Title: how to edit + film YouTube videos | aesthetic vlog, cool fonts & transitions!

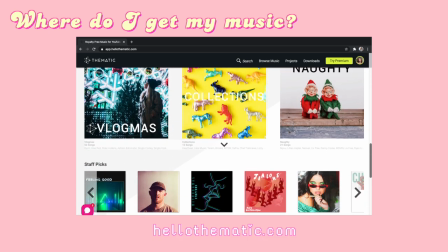253s
This is where you can get non-copyrighted music and all you have to do is to credit the artist in the description box. I also get some of my music from YouTube. I just search non-copyrighted music and then the stuff and the music appears.
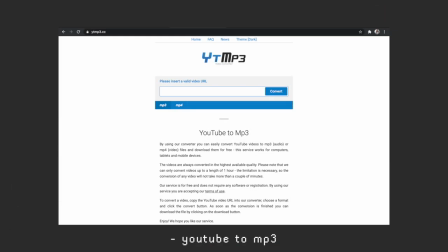267s
How I download this is through this application, through this website, I mean. Or sometimes I just search up YouTube to mp3 and then I just click on what's available. Personally, I love using groovy songs, songs that you can dance to, songs that make the video more lively and upbeat. So these are the songs that I really love and songs that I use on a daily basis. The first one is this one.
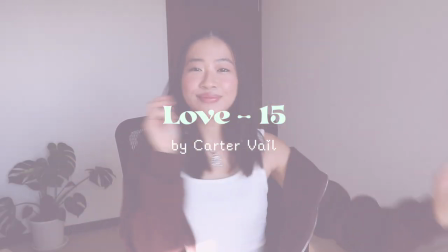Another song that I like to use for the intro is this one called Let The Love.
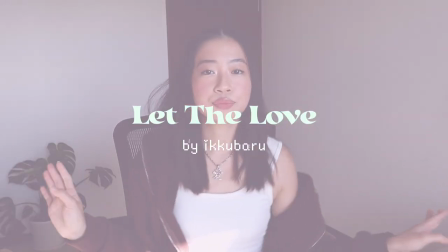and this is a song that you guys always ask me about like whenever I use it some of you always comment and ask what song it is and it's this one
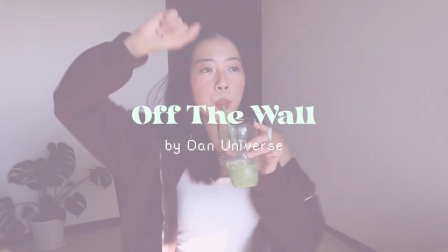make sure to adjust the volume whenever you're putting songs onto your videos especially when it's a talking video because your viewers come to your channel to hear you speak to hear what you have to say and when the music is too loud it kind of overpowers what you're saying so it can be
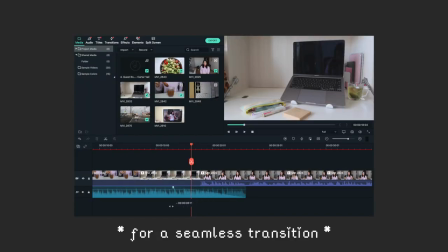374s
a little distracting. Another tip is to fade in the music when it's kind of like
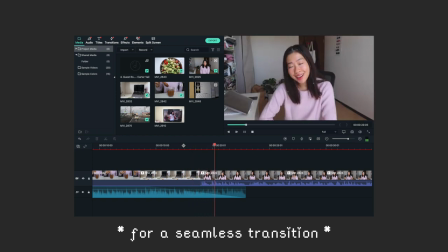380s
transitioning into another clip and this just makes the end of the music more seamless. After picking out the song, I like to go on with my intro and this is a compilation of my favorite like clips from the entire video.
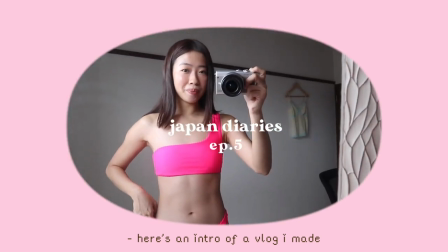396s
I usually trim it to about 10 to 15 seconds,
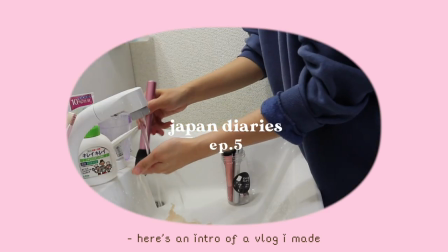399s
just short and sweet so my viewers can have an overview of what they can expect from the video.
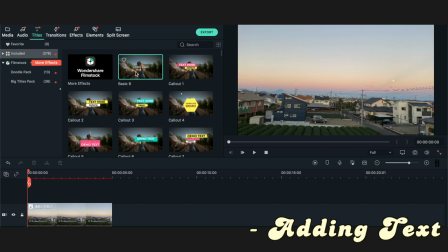406s
When adding text to my videos, I just go to the titles panel and then I click on the basic and drag it here on the timeline on top of my clips.
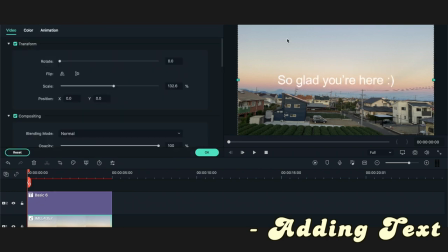415s
And then for the fonts, I like to download cool fonts from thefont.com.
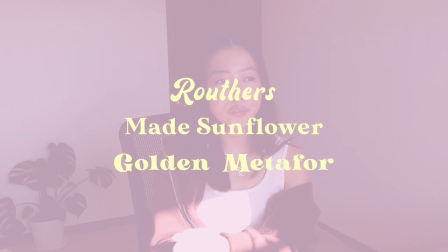421s
And here are the ones that I use the most. I just like to add different fonts to my videos because it keeps the videos more interesting.
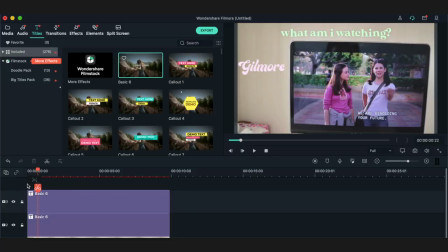428s
and sometimes when I'm just like doing something and not really talking throughout the video,
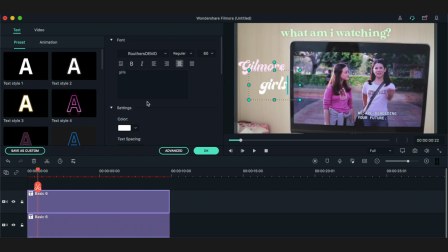433s
I just like to add like a description of what I'm doing and this keeps the viewers engaged.
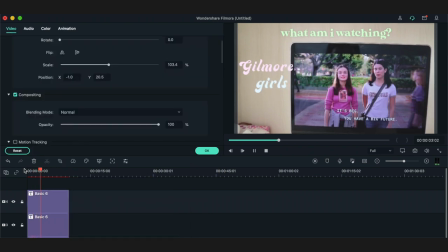439s
I also like to play around with the text spacing so the letters look a bit more spread out, a lot easier to read and it just looks a lot better. Something that I do to make my videos more personalized is to add doodles on the video and I like to use the app called Sketchbook to do this. This is what I do when I have more free time because it does take a while to write down every text that I need.
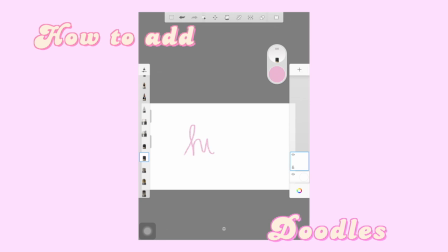462s
I usually use the chalk pastel and the technical pen. So with this, I just create around two to three layers and then I export it as a PNG file onto my laptop.
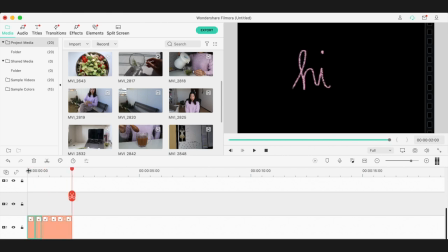473s
And then what I do is I try to shorten the clips as much as possible so it kind of has this like moving effect.
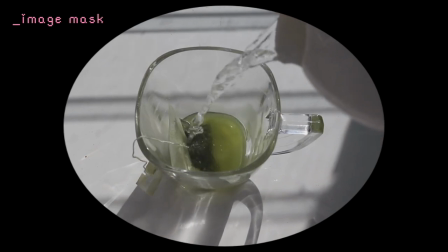480s
Here are the cool effects that I found on Filmora. The first one is the image mask. extremely dirty film for that grain effect.
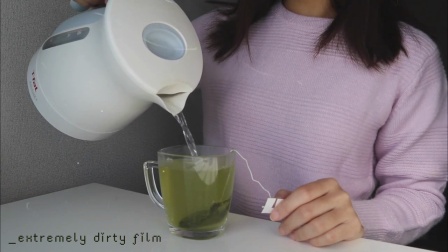488s
I used to download this off YouTube but I was really happy when I saw it here. The next one is the 90s viewfinder.